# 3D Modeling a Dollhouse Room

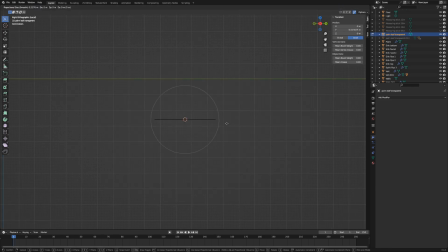4:10 This method is just displaying the image of a leaf on a plane, and the background of the leaf is transparent. So you get a lot of detail from the image, but it's creating very little geometry in Blender because you're actually just using a plane with only one face to it.
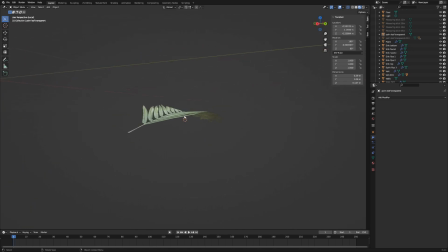4:28 So I'm going to add a few loop cuts to the image plane just so I can bend the shape of the leaf so that when you look at it from a side angle,
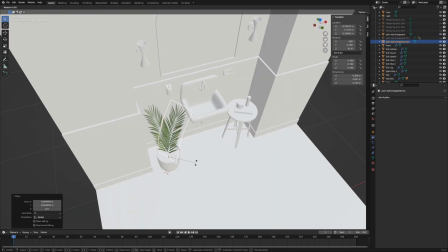4:36 the plane doesn't look like it suddenly disappears. It will actually have some curve to it.
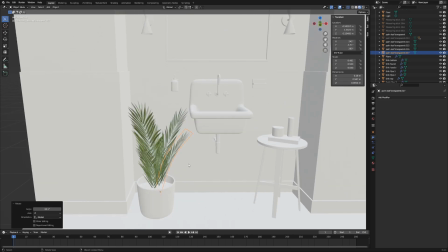4:42 And then I'm duplicating the leaf a bunch of times in the plant pot to create multiple leaves at various sizes.
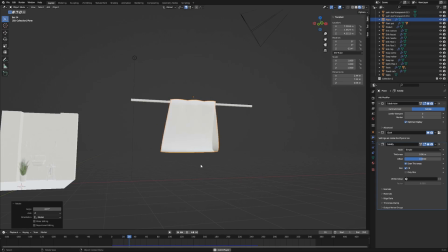4:51 For the towel, I'm using a cloth simulator to simulate kind of like a natural way that a towel would lay on a rack.
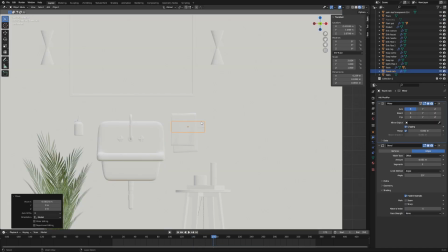4:59 I want the towel to be a little bit off center In hindsight, I probably didn't need to use a cloth sim for this, but I thought it would be fun.
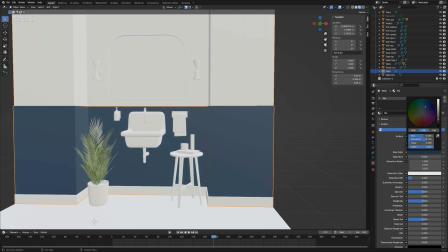5:08 And then I'm going to start adding materials to all of these objects, just to start getting an idea about color and how everything's looking so far. And then I'll add in some more items to fill up the scene.
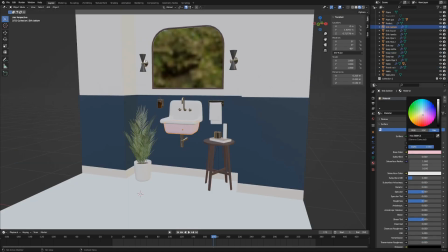5:21 I want the sink to be this light pink color and for the backsplash to have a blue color.
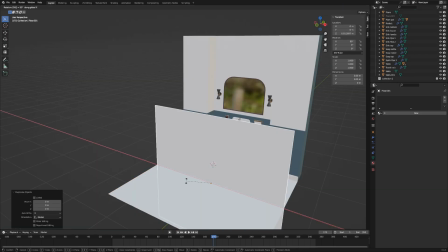5:29 And I'm also keeping lighting in mind for how the final render will look. So I'm going to go ahead and model a window on the left wall
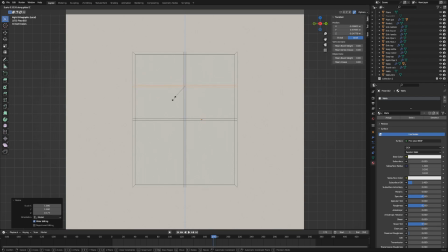5:37 because I know that I'm going to have the sun shining through the window and creating some shadows on the scene.
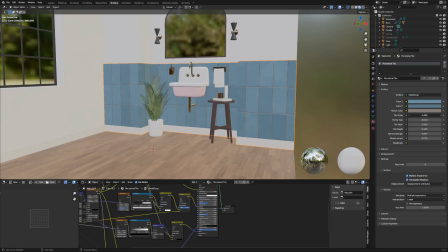5:46 I also want the blue backsplash to look like tiles.
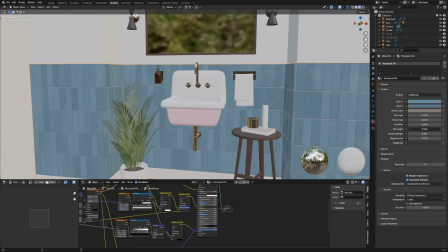5:50 And I want all of the tiles to be lined up with each other rather than staggered like subway tiles.
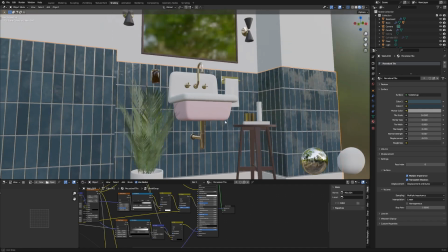5:56 So I'm using a procedural tile texture so that I have a lot more control and can adjust the size and the shape of the tiles to get the look that I want.
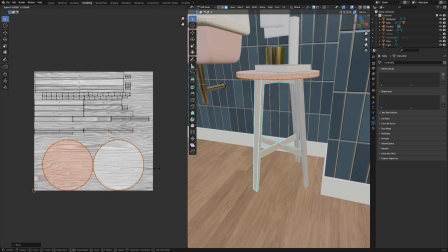6:06 And I'm keeping most everything else a bit neutral, like using walnut wood,
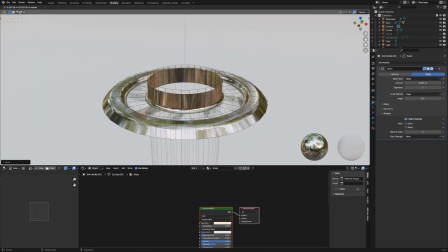6:12 and I'm also using an antique brass kind of color for the metal fixtures.
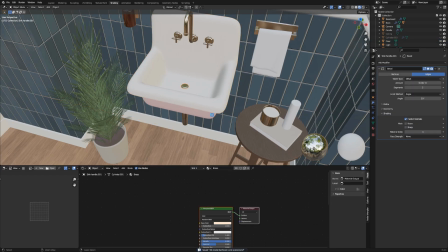6:17 At some point, I stepped back and kind of felt like some of the textures looked a bit too realistic, and I don't want this scene to look realistic.
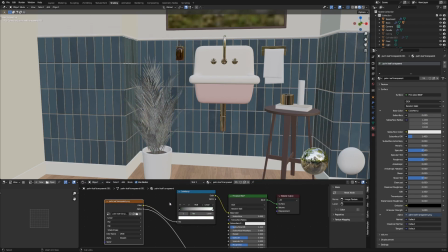6:26 So I'm scaling back some of the textures of my models a bit. For example, I'm taking out some of the texture detail that's on the wall tiles, and I'm lightening up the grain on the floorboards.
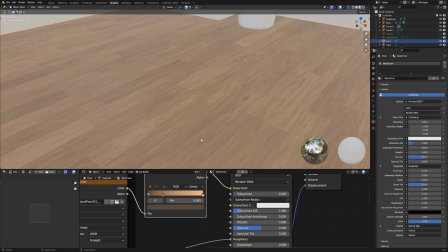6:38 I'm also going to override a lot of the texture detail that came on the plant leaf image.
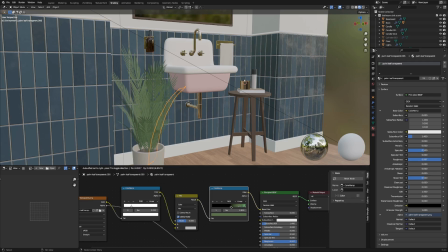6:43 I'm going to go with some solid colors on the leaves. I want softer textures over realistic looking textures.
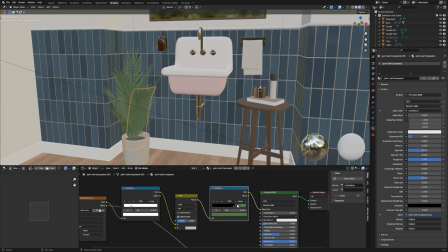6:51 And this is a concept that's definitely a balance I'm still experimenting with to figure out how I can go about achieving the look that I want.
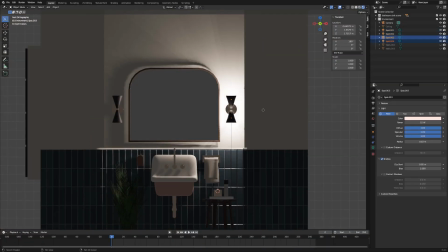7:00 And then I'm going to start moving on to lighting. So I'm basically adding lights wherever I would expect there to be a light in this scene.
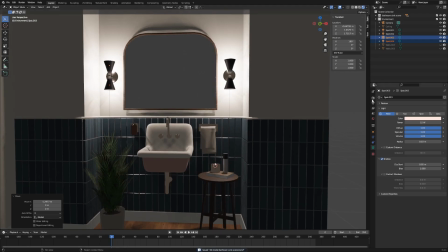7:08 I'm adding lights inside the wall fixtures and also lighting up the candle flame that's on the side table.
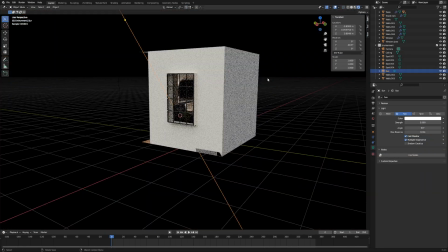7:15 And I'm setting up the sun so that it's coming through the window and casting the shadows of the window frame onto the sink and the wall area,
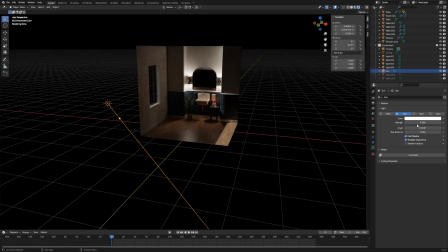7:24 just to get some dynamic looking lighting in the scene. I added an area light to the window and marked it as a portal so I can bring more light into the room and have the lighting be a bit less noisy.
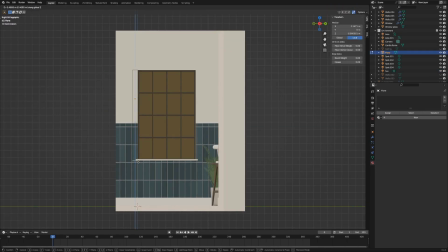7:36 At this point, I'm realizing I need to add more detail to the left wall,
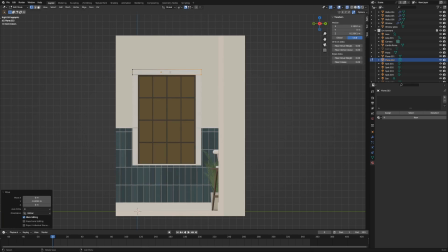7:41 so I'm modeling a windowsill and some window trim to frame out the window, and I'm pulling the tile backsplash over to that side of the room as well.
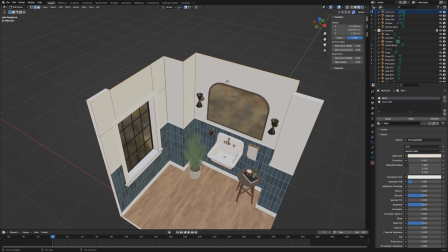7:51 I'm also going to add crown molding, and to do this, I created a curve along the top edge of the walls where they meet the ceiling.
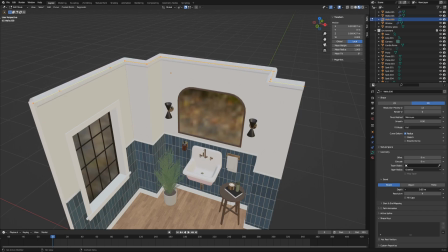7:59 And then I'm just using the curve settings to add some geometry to the curve to get the crown molding shape pretty easily.
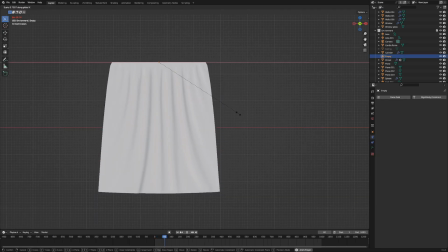8:10 And then for the curtains, I'm using the cloth simulator to create the look of bunched up curtain panels.